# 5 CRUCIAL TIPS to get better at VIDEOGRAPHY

What's up guys, welcome to Lost Visuals, and in today's episode we'll be going over 5 crucial tips that can help you improve in your cinematography and videography skills. And without further ado, let's cue in the cinematics.
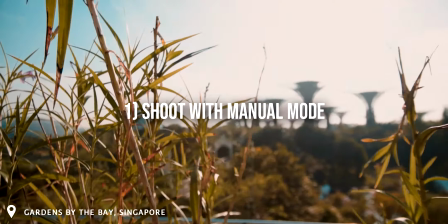(0:23)
The final look of your films play a critical role in delivering the best looking cinematics.
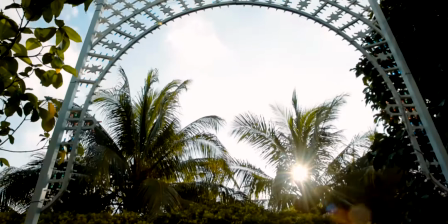(0:28)
Shooting in manual mode also allows you to have full control over how your final image ends up looking like, and will help you a lot later in the post-production stage.
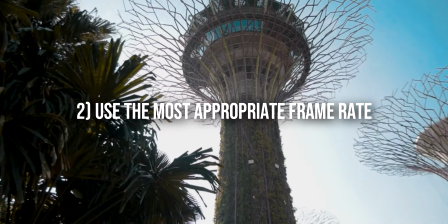(0:38)
Choosing the most appropriate frame rate while filming can help you achieve the most cinematic results in your final film.
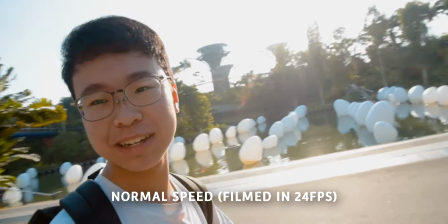(0:47)
Always use 24 frames per second when shooting normal speed video to achieve the most cinematic look in your final work.
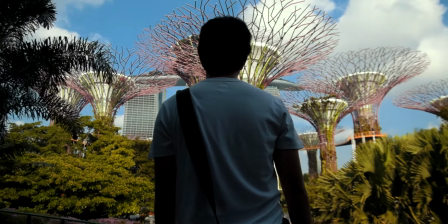(0:56)
Using a shutter speed double the FPS number can help you achieve the most natural motion blur.
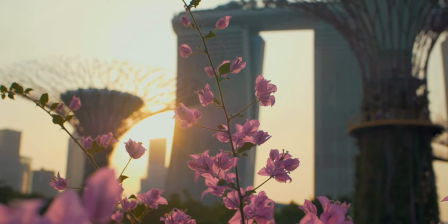(1:06)
When shooting in slow motion, always use a higher frame rate like 60 FPS or 120 FPS while shooting, and slow it back down to 24 FPS later in post.
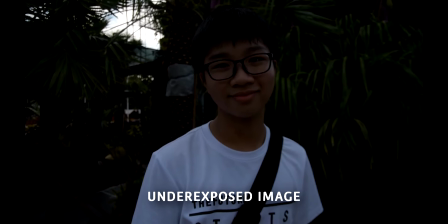(1:15)
Having good lighting is another factor that also contributes to the final look of your image. When possible, film during golden hour instead of during midday.
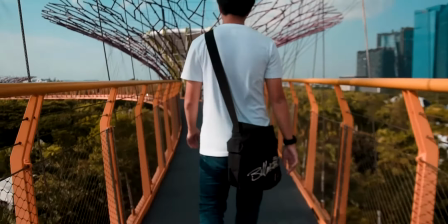(1:23)
Golden hour can help give your shots a warmer and more vibrant look.
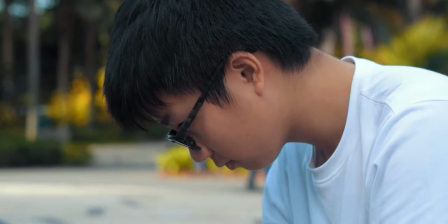(1:26)
It is much more diffuse and shadows are not as harsh, providing us with the most optimal conditions for shooting.
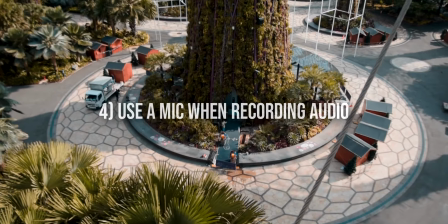(1:34)
Audio makes up 50% of your videos. Anyone can still watch a video with bad resolution, but videos with bad audio, well, that's simply unwatchable.
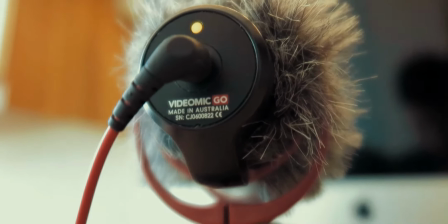(1:43)
If possible, always use a mic recording audio, and a windshield to block off as much wind as possible.
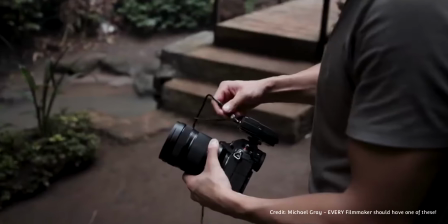(1:51)
Using a mic when filming can literally produce a drastic difference in sound quality.
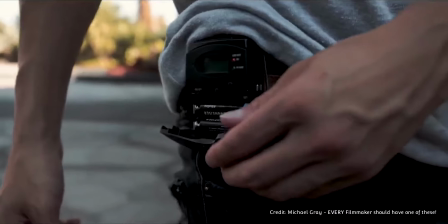(1:56)
I suggest getting a mic from a well-known and trusted brand, for example, Rode microphones, or if you have a higher budget, one from Sennheiser.
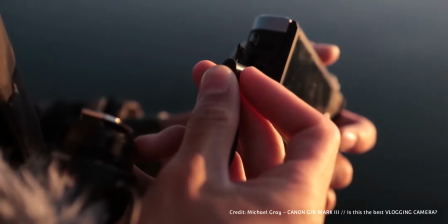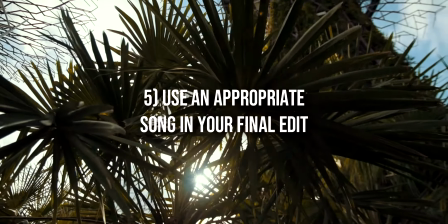(2:10)
Lastly, use the most appropriate song you can find for your final edit.
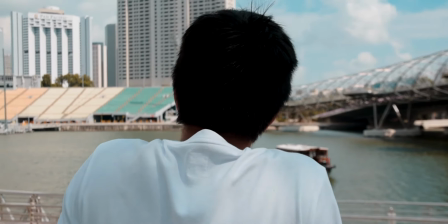(2:14)
Your choice of music in your videos or films play a huge role in delivering your desired cinematics.
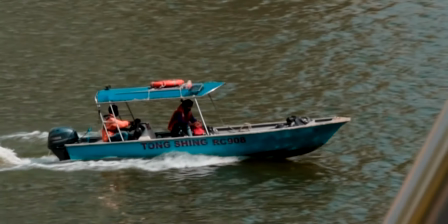(2:20)
Using the wrong song in your videos can make it look completely different than what you envision it to look like.
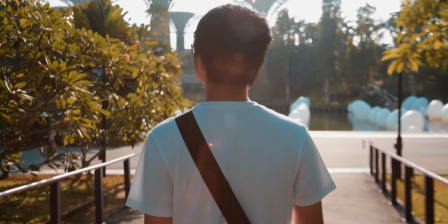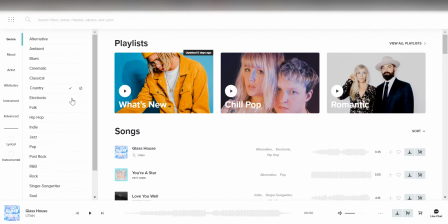(2:31)
We recommend licensing music on websites like MusicBit or Epidemic Sound.
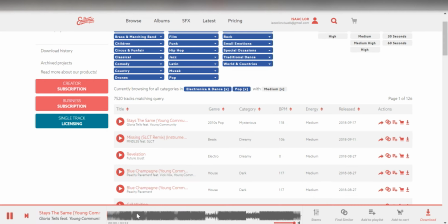(2:35)
They have a huge library of song choices with multiple genres, making it easy to choose the perfect song for your video. Right guys, that's all for the video. Thank you guys so much for watching. Remember to like, comment and subscribe, and we'll see you guys in the next video.
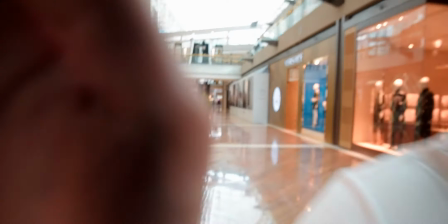(2:49)
Peace!